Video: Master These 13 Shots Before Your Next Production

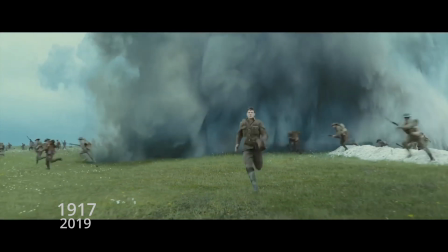8:07 This is ideal for long takes that aim to immerse the audience directly into the scene. The tracking shot is either following or leading the subject. Tracking shots can create an engaging viewing experience by following a character around. But how do you create energy in a shot where characters are standing still?
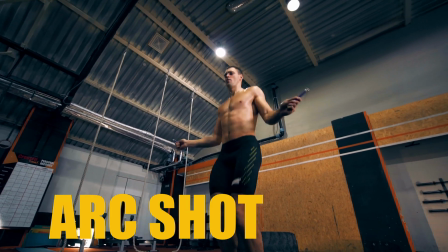8:32 This is where the arc shot comes in.
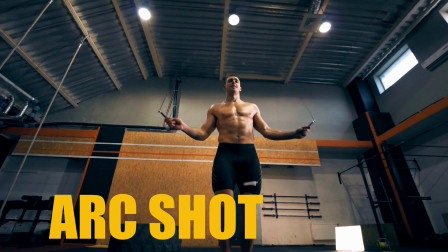8:35 The arc shot is another technique to capture dynamic movement even if the subject is remaining still. This type of shot is an orbit round the character where a camera moves in a horizontal or vertical direction. And when sped up, it can produce a disorienting feeling that reflects the character's emotional state.
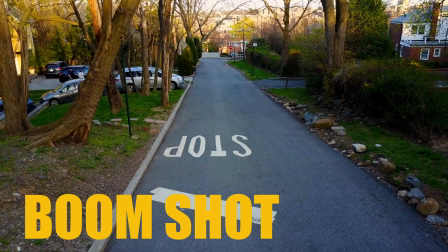9:01 Let's take a look at the boom shot.
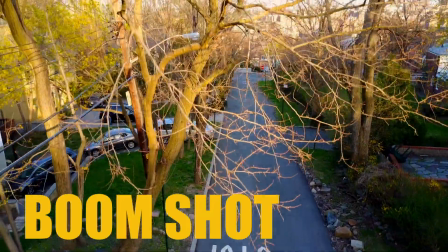9:03 A boom shot moves a camera up or down using a crane, jib, or other motion gear.
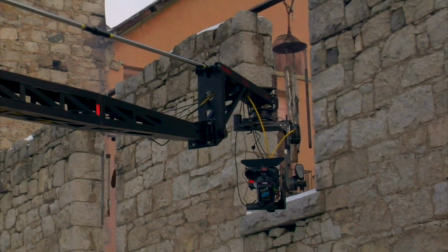9:10 A large boom movement can be used to follow a character in action or capture the environment around them. Our final camera movement is random movements. This is defined as camera shake, incidental zoom, or any movement that occurs on the fly.
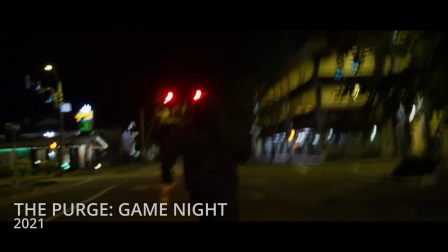9:31 A lot of filmmakers sometimes want to produce movement that is uncontrollable for a more intimate effect.
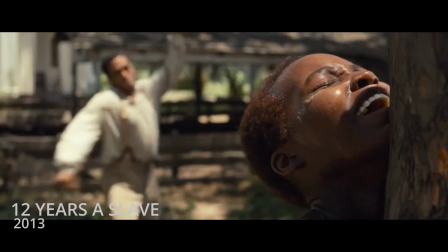9:39 It is possible to create a chaotic and unsettling atmosphere or a documentary look
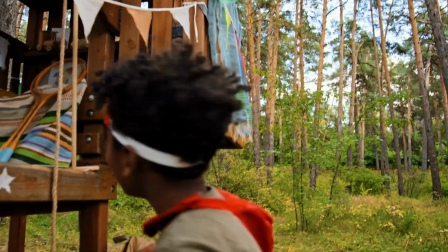9:47 stylistically by using random resumes and camera movements.
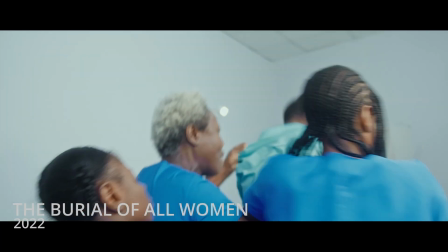9:52 The random camera movement of some of my students in this shot takes the audience from
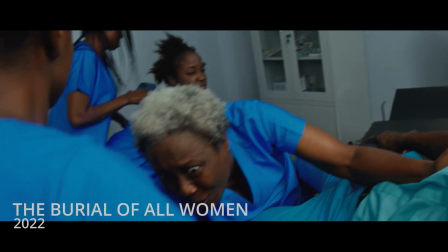9:59 watching the film to being with them in real time.
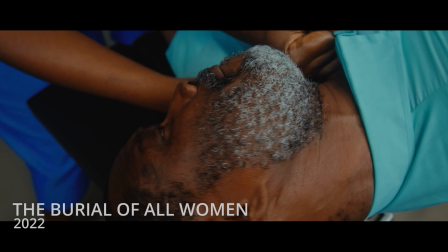10:04 Random movement gives that impression that anything can happen when nothing is planned. While there are countless examples of camera movements in film, the best uses are always intentional. And that's it, folks. Don't hesitate to send in questions in the comments section, and I will surely answer them. Also, subscribe and follow for more filmmaking secrets and equipment giveaways.
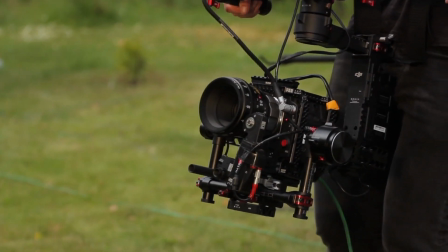10:35 But more importantly, don't forget to keep making films. That's the source to keep getting better. See you in the next video.